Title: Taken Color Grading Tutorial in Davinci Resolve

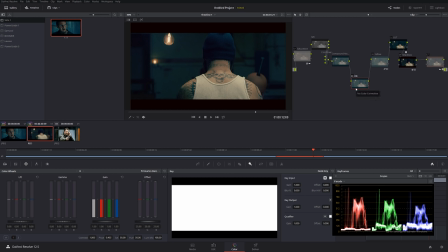And if you guys haven't seen my lesson on dodging and burning, check it out. I'm gonna put the link in the description.
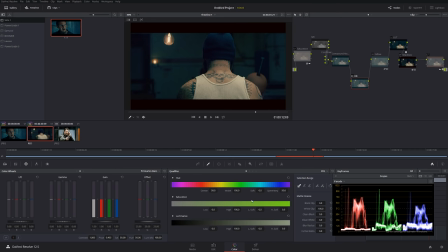So you guys know exactly what I'm talking about. I'm gonna go to the qualifier, to the Luma, just like that.
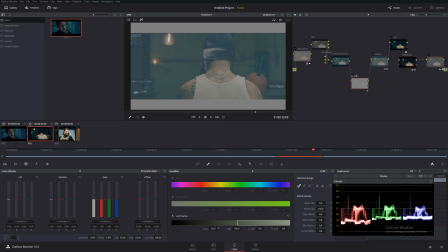Let's see. Okay, just like that is good.
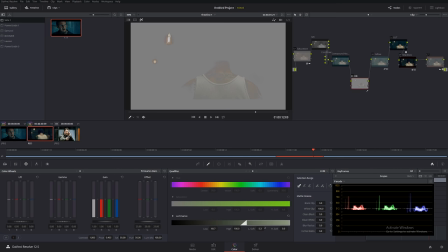Okay, to the highlights, we'll make a soft selection. Okay, like that looks good.
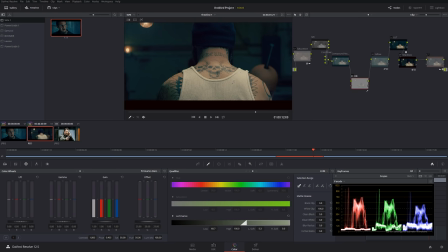And I'm actually gonna give a slight spike. Just like this. So it looks more 3D dimensional. So the lighting looks more believable, just like this.
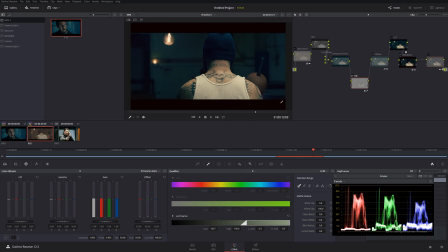So let's check it out, the whole thing, before and after. Like that looks really, really cool.
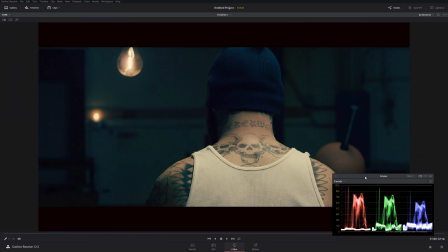Let's do a full screen. I'm gonna move the scopes on the side.
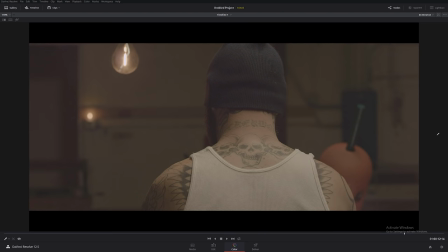So let's see, before and after. Before and after.
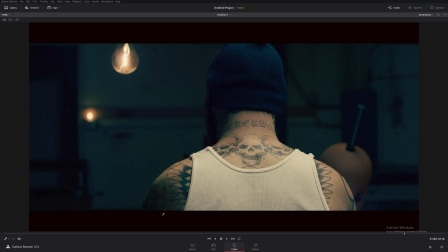Obviously I can fix some areas over here to fix the color, but it's pretty much almost done. So this is pretty much the basic look of the Taken movie.
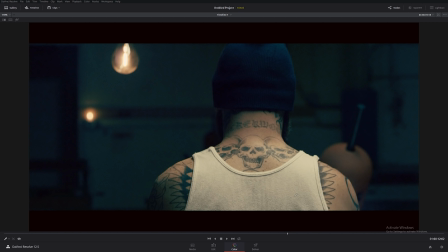Okay, and in the next tutorial, I'm gonna show you guys how to remove those stuff on his skin, the little spills also on his neck. And basically, a lot of it is 100% lighting. You need to light properly.
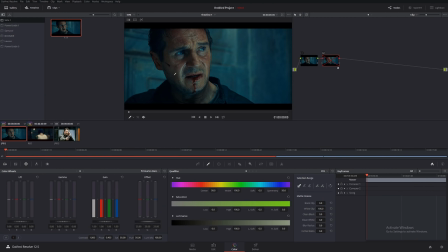If I'm gonna get out of here, and if we're gonna look at this image, we actually see a lot of spills on his beard, on his neck, and a little bit on his hair.
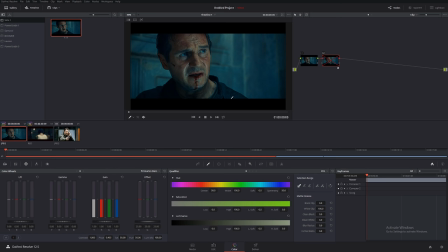But pretty much, if you can minimize that spill, obviously the picture gonna look really, really good.
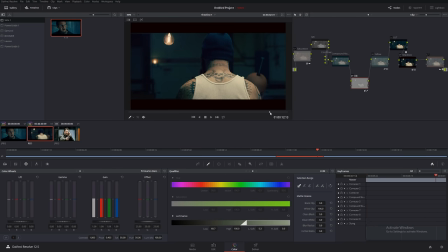And probably one more thing I can do before I apply it film grain is add a little bit of sharpening. And I want to add sharpen to the midtones. Let's see.
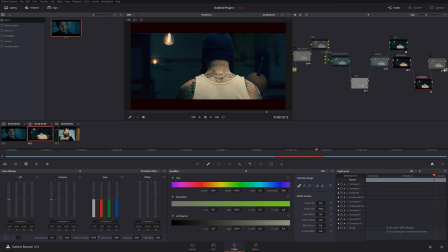Okay, let's check it out. Before and after. Just slightly little pop, and let me take care of that spill.
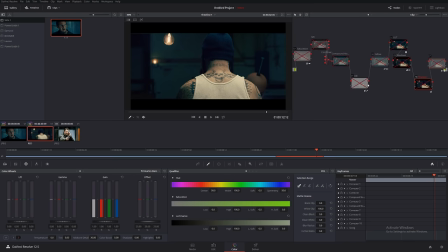235. Alright, perfect. So let's see again. Before and after. Alright, that looks pretty good. And I'm gonna do definitely more tutorials on The Taking and other popular movies in the future. So thank you guys for watching. Merry Christmas, and I'll see ya probably next week in a few days.
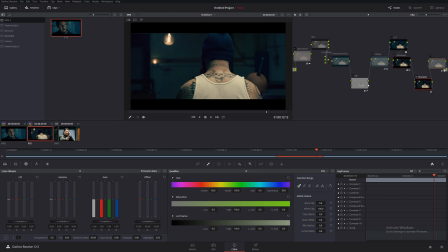Stay cool. Take care.